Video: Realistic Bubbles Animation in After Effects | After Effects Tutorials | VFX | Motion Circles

Hi, this is Hongxu from MotionCircles.com. In this video, I'll show you how to do this realistic bubbles effect in After Effects.
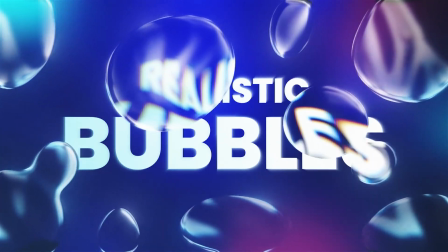This tutorial is inspired by another video from Brazilero.
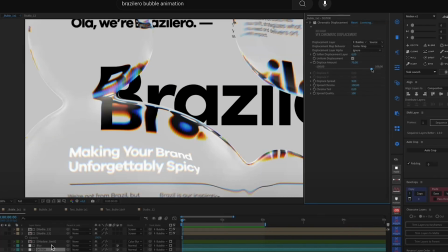This is an interesting effect, I'll share with you my exploration and my approach to this kind of animation to make this unique effect easy to achieve. You can find the original tutorial linked in the description. Let's get started.
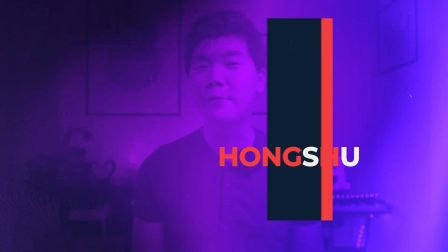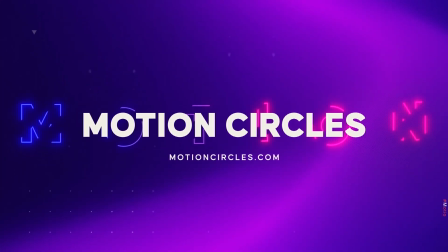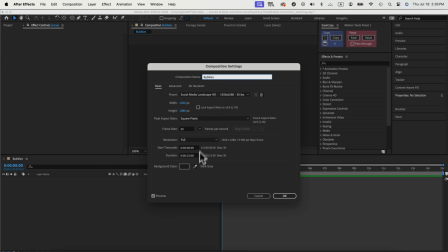First, let's set up a new composition. 1920x1080, 30fps. We call it bubbles. bubbles, this is where all of our bubbles will be created.
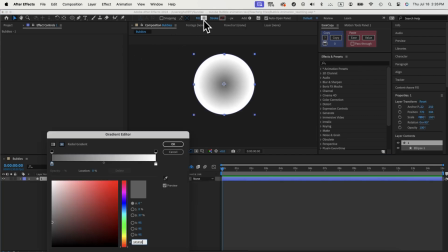First create a circle, change to radial gradient and make it go from dark to white.
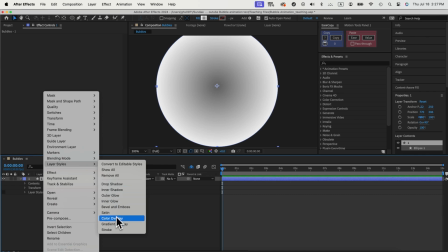Then we need to add some layer styles. First inner shadow and then bevel and emboss to give our circle some volume.
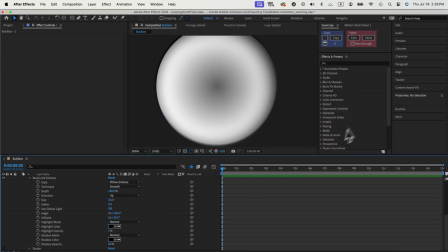Just adjust the settings over here, for these two layer styles. Then we can add a stroke around the circle, that finish our setup for the first bubble.
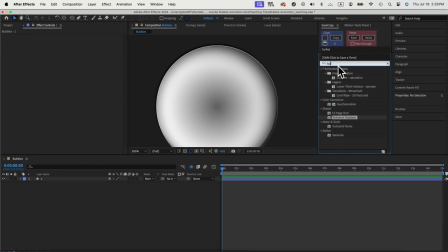Next, to make our circle more fluid like a liquid, we'll add a Turbulence Displace effect.
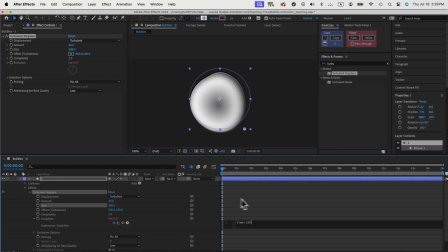We'll give it a times expression on the evolution, so our circle is moving like a liquid blob.
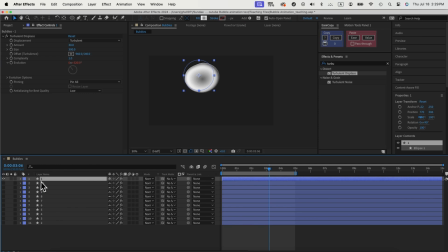Then, we'll duplicate this first circle multiple times to fill out the whole scene, move them to the desired place to make your layout beautiful, also modify the scales so they're all varied in size.
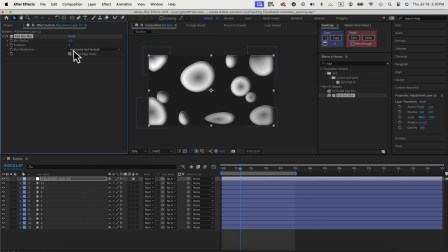Next, we'll add an adjustment layer to blur all the circles in the composition. And then we can add a matte choker to blend the circles when they touch each other just like a liquid blob. That completes our setup for the bubbles composition. Now that we completed setting up our bubbles composition, let's move on to enhancing our project further, we'll create compositions for our background text and bubbles reflection, adding depth and realism to our scene.
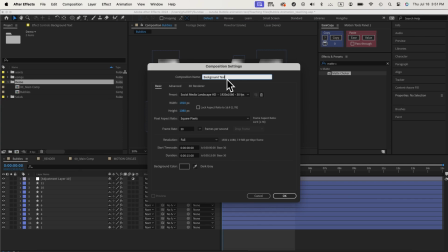Create a new composition for our background text. It can be your logo or any text. We'll use our title as our background.
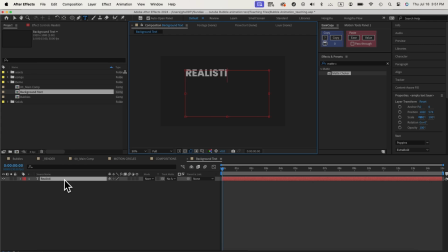Just type in realistic bubbles. Let's add in some subtle gradient color to the text. We can also make another composition for our backgrounds.
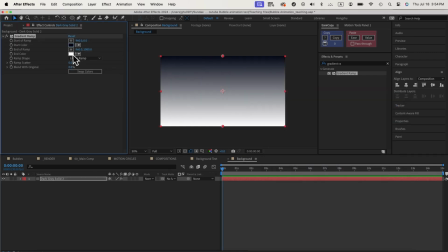We'll do a simple dark gradient ramp to our background composition.
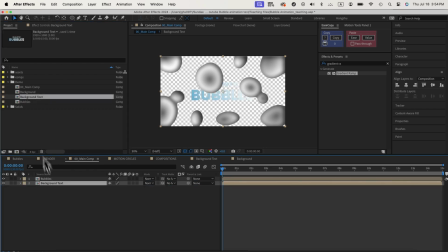Now let's drop in the three composition that we had, the bubbles, the background text, and the background. this is what we get.
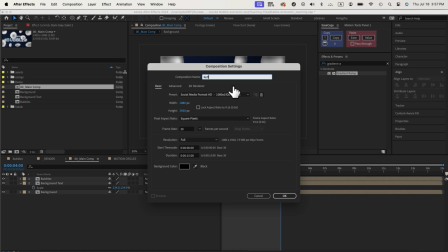Next, we need to create a composition for the reflection of our bubbles.
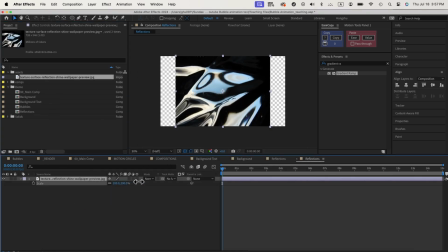Let's use this image as a texture, you can select any image you like, even an image of a building will give you some unique look.
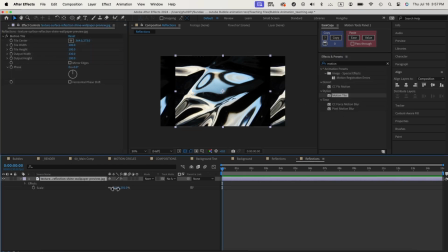We drop in this image, add a motion tiles effect to fill the whole scene.
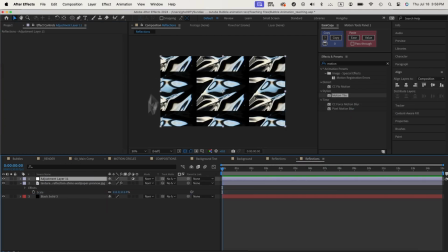Make sure we have a black background and then we'll just add an adjustment layer with turbulent displaced effects.
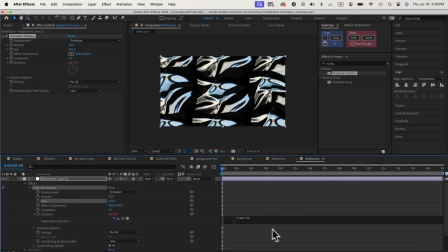Let's add in the time times 50 expression on the evolution so the reflection is more liquid and always moving. Then we can add a fast box blur to blur out the reflection composition. Before we continue, I want to share with you an exciting news.
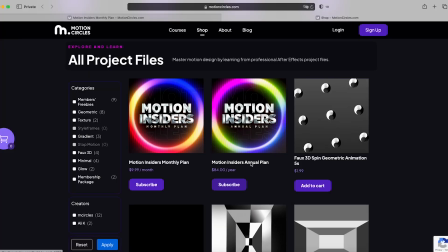Motion design courses just became more affordable at Motion Circles. With our Motion Insider membership, for as low as $7 a month, you will get unlimited access to our top tier motion design courses trusted by over 50,000 students worldwide. Time to elevate your motion design skills to become the best animators you can be.
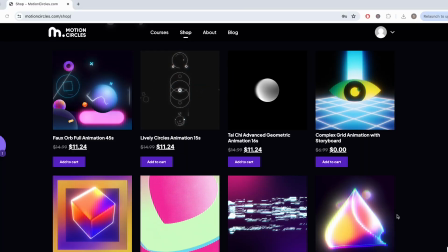As an insider, you will also receive complimentary project files from all of our Motion Circles YouTube tutorials,
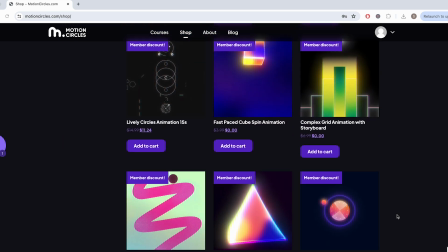and enjoy an exclusive 25% discount on all the other incredible animation projects from other artists in our Project File shop. Don't miss out on this opportunity to level up your animation skills while becoming part of our vibrant community. Join us today at motioncircles.com and unleash your creative potential. Let's go back to the main comp, drop the reflection composition.